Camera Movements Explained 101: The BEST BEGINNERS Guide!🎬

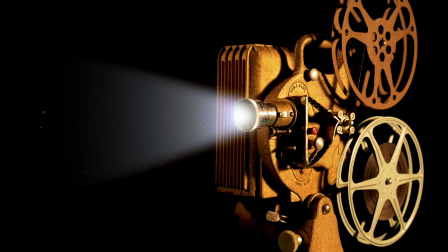[0:00]
Do you want to learn how to use camera movements to tell your story and express emotions? Camera movements are not just for looks, they're for communication.
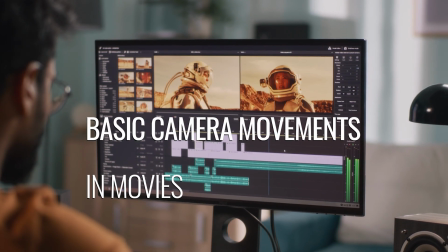[0:07]
In this video, I will show you the best camera movements and how they can improve your film.
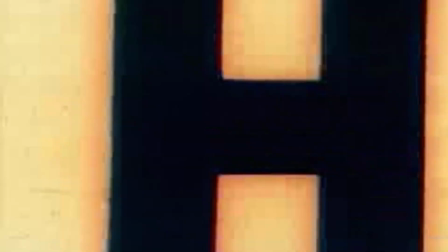[0:12]
So watch this video till the end and like and subscribe if you like it. Let's go. Hey Rebel Filmmakers, welcome to the channel. This is Reynaldo Cantu, and I'm really happy you're here because... Reynaldo, I'm so excited about this topic too. Let's get started. Okay, Lucy. Well, let's begin. Let's talk about how can you express emotions and feelings with the camera movement.
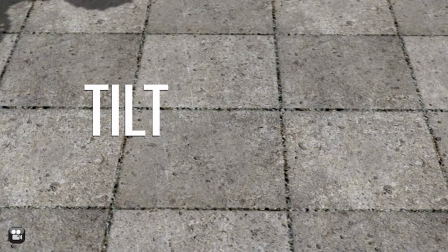[0:35]
First up, the tilt. That's when you have the camera on a tripod and you move it up
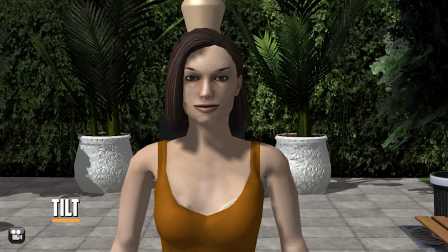[0:43]
or down.
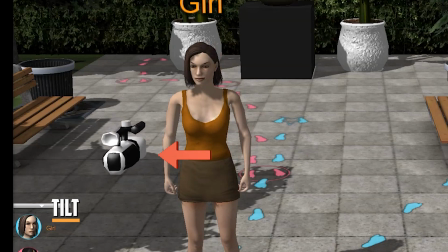[0:47]
You can use this movement to reveal something that wasn't on the shot before, like an object or a person.
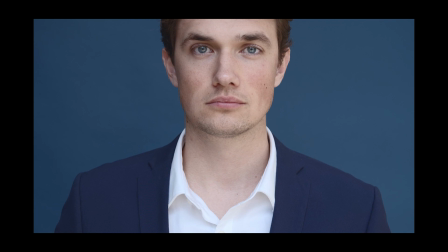[0:53]
That's pretty easy. Even you can do it. Yeah, wait, what? Nothing.
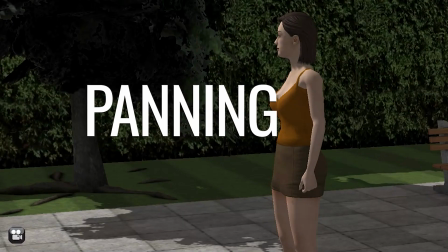[0:58]
What's the next one? Next, we have the panning. That's when you move the camera from side to side, rotating it on its own axis.
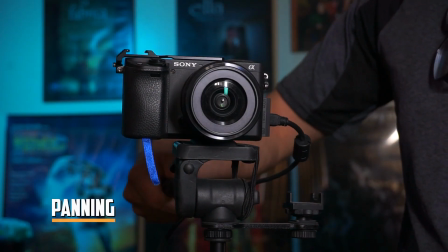[1:08]
This movement is good for showing the audience the whole scene that you can't fit in one frame. You can use panning to show a location, to follow a character,
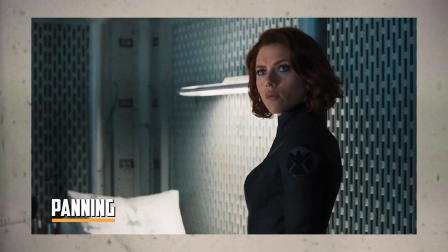[1:18]
or to reveal something that was off-screen and create some tension or surprise when it pops up.
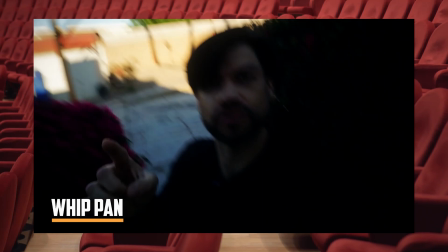[1:24]
And if you do a very fast panning, it's called whip cam. It adds some energy and excitement to the action on the screen.
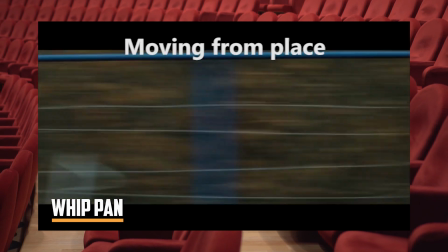[1:31]
Yeah, for example, you can use it to show that something is moving very fast or to switch from one character to another or from one place to another.
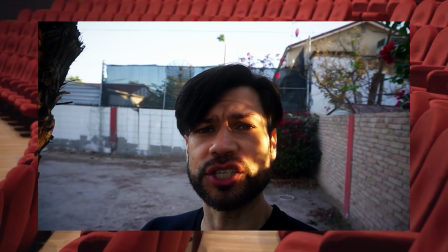[1:40]
It gives a sense of urgency or speed at that moment. Well done, Lucy. Sure, anytime you don't know something, just tell me. I can help you. Of course. Okay. Let's continue. Another camera movement that you can use is the zoom. And I did know that, by the way.
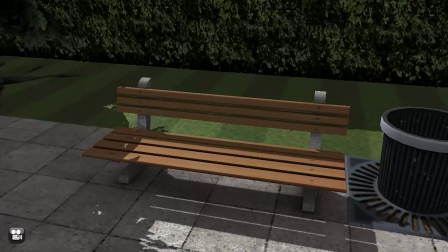[1:58]
Okay, the zoom. That's when you focus on a specific part of the frame, either going from a wide shot to a close-up,
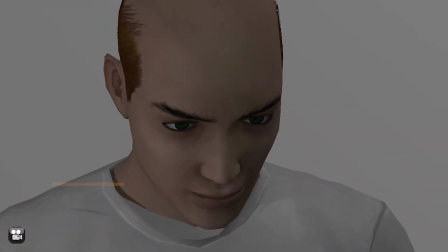[2:05]
which is zooming in, or the other way around, from a close-up to a wide shot,
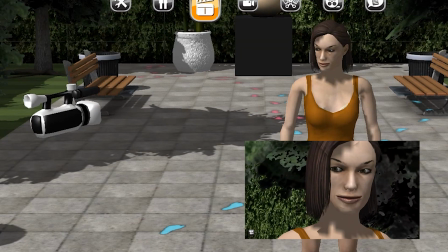[2:10]
which is zooming out. You do this in one shot and without moving the camera, just by changing the lens.
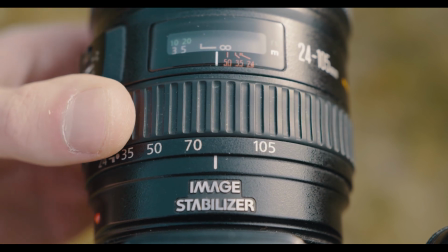[2:17]
Reynaldo, based on my database, I have noticed that the camera technique of zooming is more commonly used in TV shows than in movies.
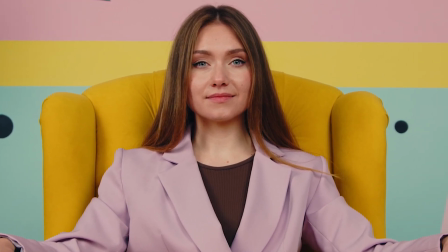[2:24]
However, sometimes, movies also use this technique to add excitement or highlight important details in a scene.
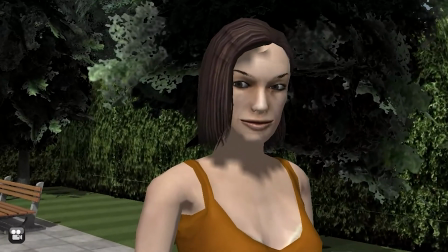[2:32]
For example, you can do a slow zoom in that gets closer to the character while they're saying something, to make their words more intense or dramatic.
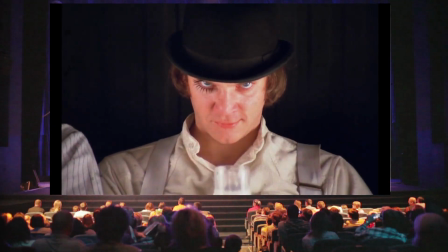[2:40]
That's right, Lucy, but it's important only to use zoom for some key moments of your film and don't overdo it.
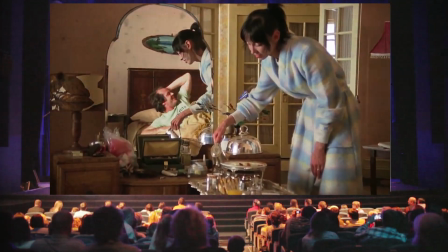[2:46]
Don't bore or distract your audience with too many unnecessary movements or zooms in or out.
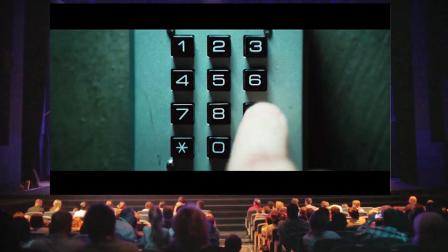[2:51]
Okay, I'll remember that for my next short film. Another camera movement is the crane up or crane down.
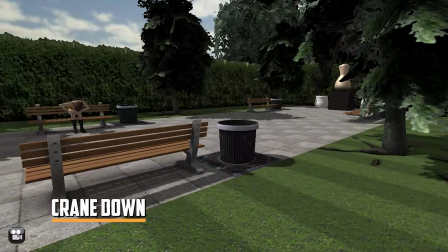[2:59]
This is also known as a jib. This movement is when you move the camera by lifting it up or down from a crane.
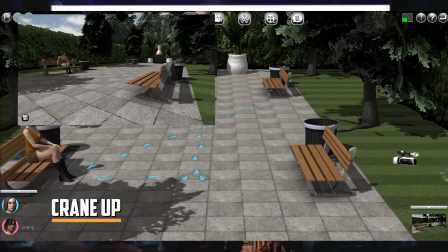[3:06]
The difference between the crane and tilt is that in this movement, the camera is fixed on the crane and changes its height from the ground.
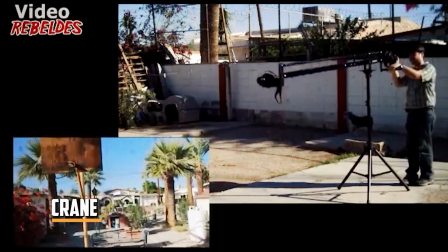[3:14]
And in the tilt, the camera is always on the ground and we only move the tripod head.
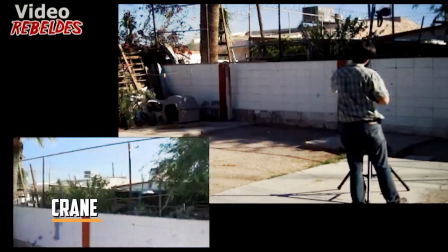[3:19]
This camera movement is good for showing off elements of the location in the establishing shots, right?
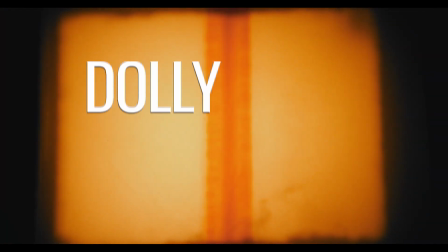[3:24]
Yes, Lucy, very good. Of course, I'm awesome. Another way to move the camera is the dolly.
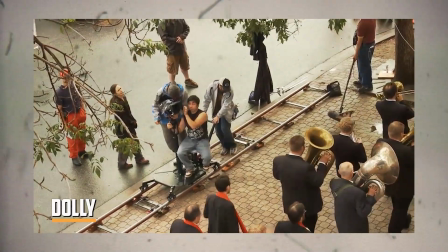[3:31]
That's when you have the camera on a platform that can move on rails or wheels.
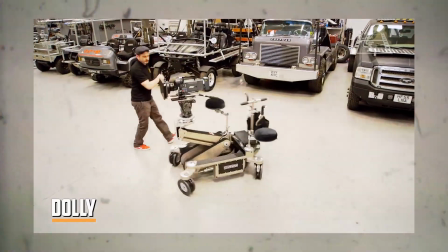[3:36]
This makes the camera move very smoothly, and it's useful when you have very heavy equipment.
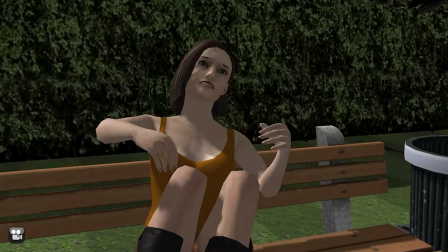[3:45]
When you move the camera forward, it's called push-in.
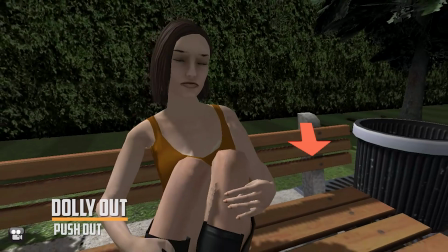[3:51]
And when you move it backward, it's called push-out.
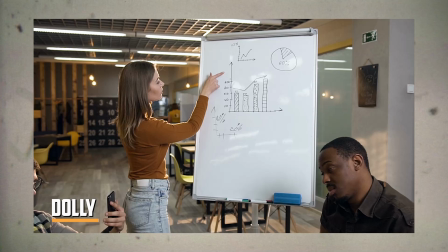[3:56]
The dolly is good for shots when you want to get closer or farther from a character that is still or moving in the scene,
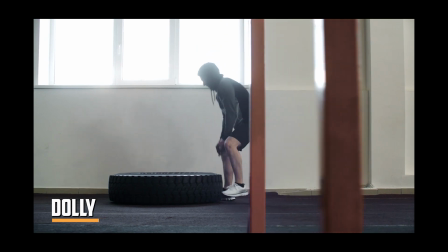[4:03]
but you want to follow them with the camera and move fluidly without distracting the audience.
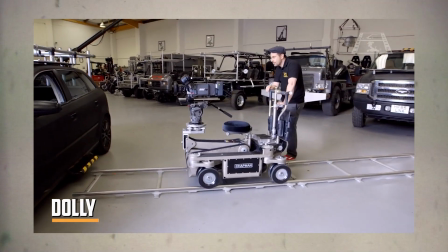[4:08]
So, for example, a push-in or dolly-in can be used to explore the feelings of a character and give more weight and emphasis to what they say.
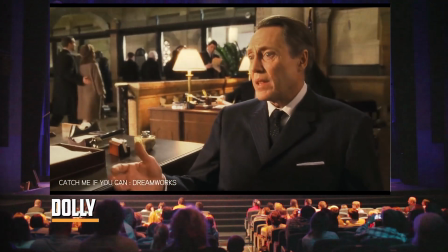[4:17]
Yeah, it's like you're talking to the character in person, and you lean in a bit more to listen to what they're saying because it's something more personal or intimate.
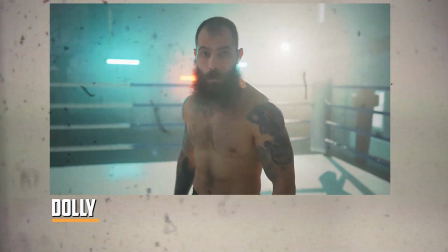[4:25]
So, the dolly movement helps you to add more drama at that moment. That's right, Lucy.
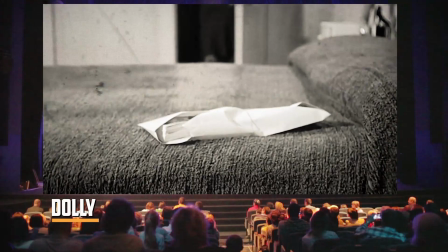[4:30]
It can also help you focus your attention on a prop, an element that is in the scene, and that you want to make more important.
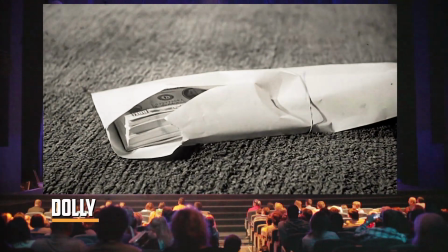[4:38]
This technique was used a lot by Hitchcock in his movies to tell the story visually.
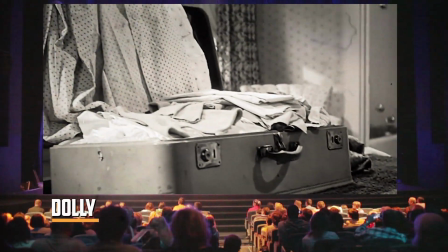[4:43]
Also, for example, In the push out where you move the camera away, you can convey the feeling of loneliness to a character.
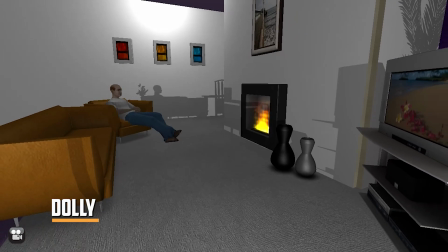[4:52]
It's like you're physically moving away from them and leaving them alone in their reality.
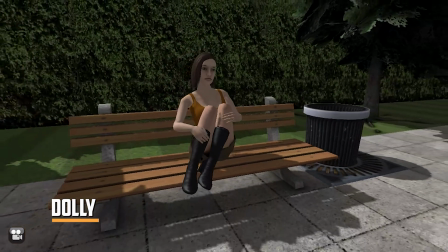[4:57]
This also adds more drama at that moment.
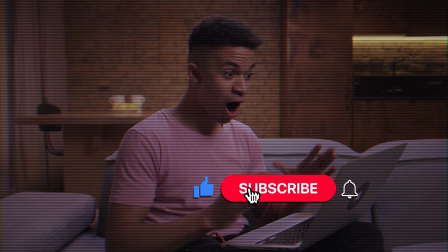[5:00]
Ronaldo, before we move on, let me take a moment to remind the audience that if you're finding this information useful and enjoyable,
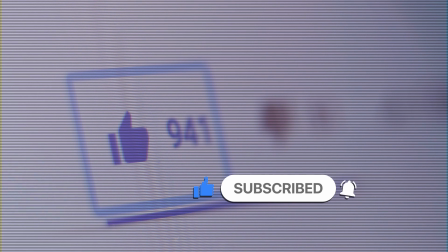[5:07]
please consider giving this video a like. Yeah, please subscribe and like this video.
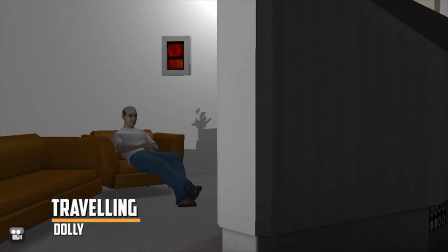[5:12]
And okay, let's continue. The dolly can also be moved from side to side, but this movement is better known as traveling.
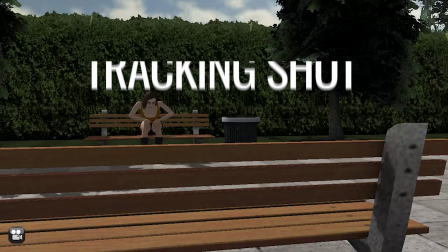[5:23]
Another variation of the dolly is the tracking shot,
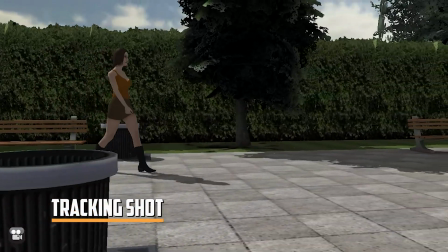[5:25]
which is when you move the camera while you're following a character and you keep the camera by their side while they walk or move, whether you're in front of them or behind them.
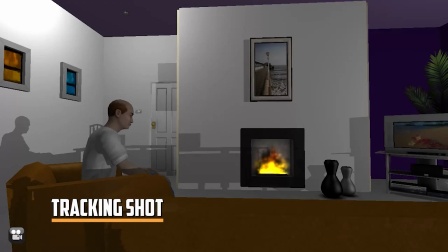[5:36]
This tracking shot is great for showing a character moving from one place to another, adding some energy while you show them moving.
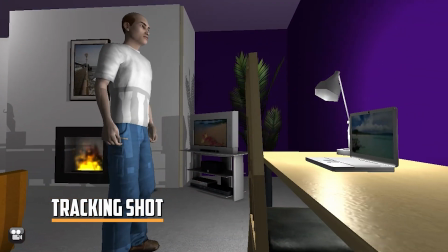[5:43]
Indeed, I have observed this technique being used in movies.
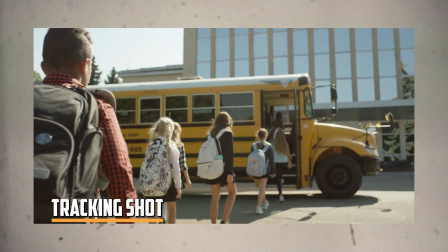[5:47]
For instance, it can be employed to move between different locations or to move around within the same location.
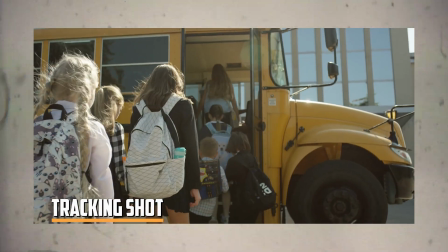[5:54]
This type of shot is known as a tracking shot,
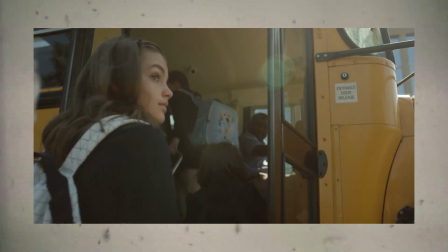[5:57]
which can be achieved by mounting the camera on a dolly or by using a Steadicam or a gimbal to achieve a floating effect.
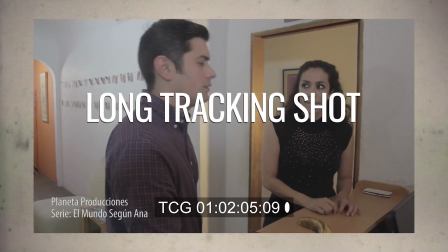[6:04]
There is a variation of the tracking shot called a long shot or a long take or the oneer,
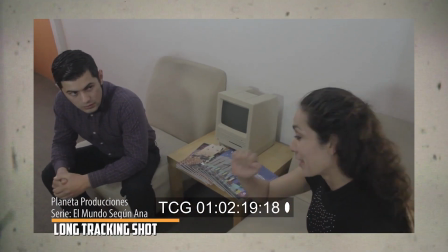[6:09]
which is used for many directors such as Steven Spielberg.
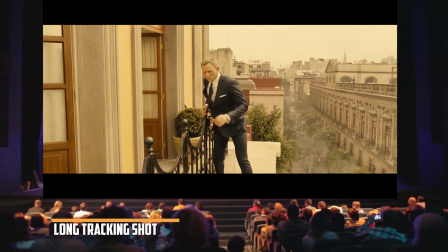[6:13]
And this is a long shot when you follow a character or characters for a long time in the same scene without cutting.
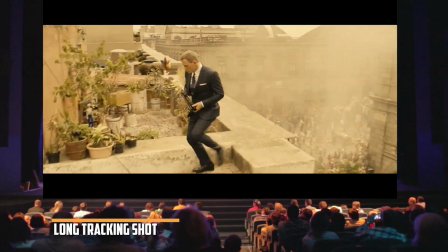[6:21]
I personally really love this kind of shots.
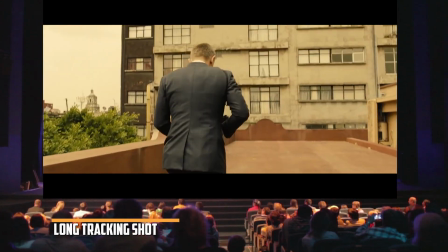[6:24]
They look really cool, but just remember that you need a lot of rehearsal to make it good, but I think it's worth it.
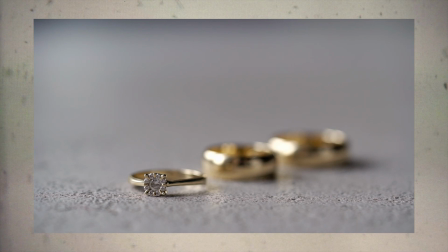[6:32]
The next camera movement is not really a movement of the camera itself, but of the lens.
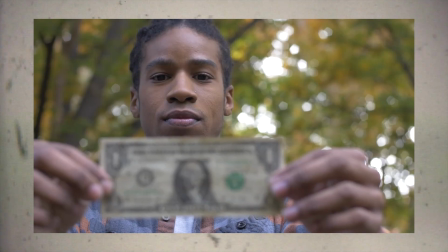[6:37]
We're talking about the rack focus.
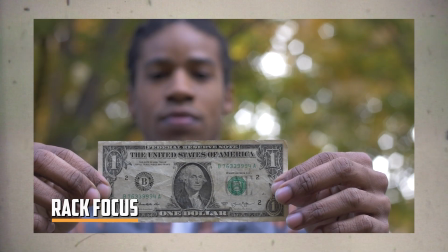[6:39]
The rack focus is not exactly a camera movement, it's more like a technique where you change the focus of the camera from one point to another in the same shot.
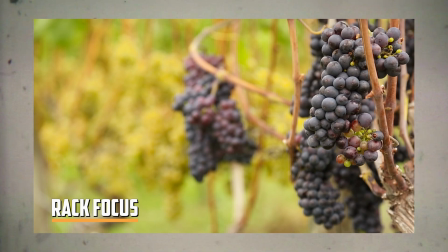[6:48]
For example, you start by focusing on something that is in the foreground and then
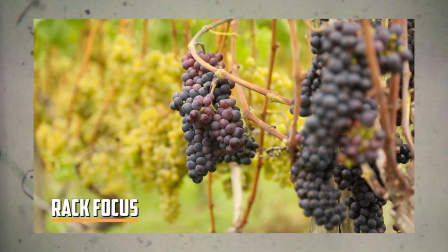[6:53]
you switch the focus to something that is far away or in the background.
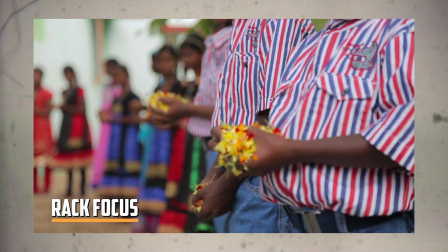[6:58]
You can also do it the other way around. Rack focus can be used in movies to change the audience's focus from one character to another.
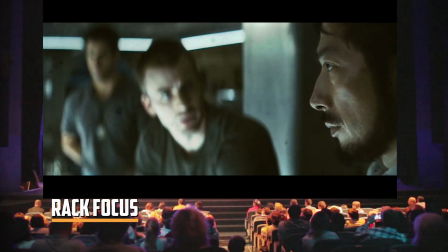[7:06]
And also you can use it to reveal something, for example, the presence of a character that the other character doesn't know is there, and this creates more drama. This can make the scene more exciting and interesting to watch. You need to watch this another video because you're gonna love it and you need to know about this, okay? Watch that video, but first, I wanna thank everybody who has been subscribed to this channel. Thank you for the support. I hope you like this content. And this is Ronaldo Cantu, and I'll see you in the next Rebel Filmmakers video. Subscribe and click the video. Bye!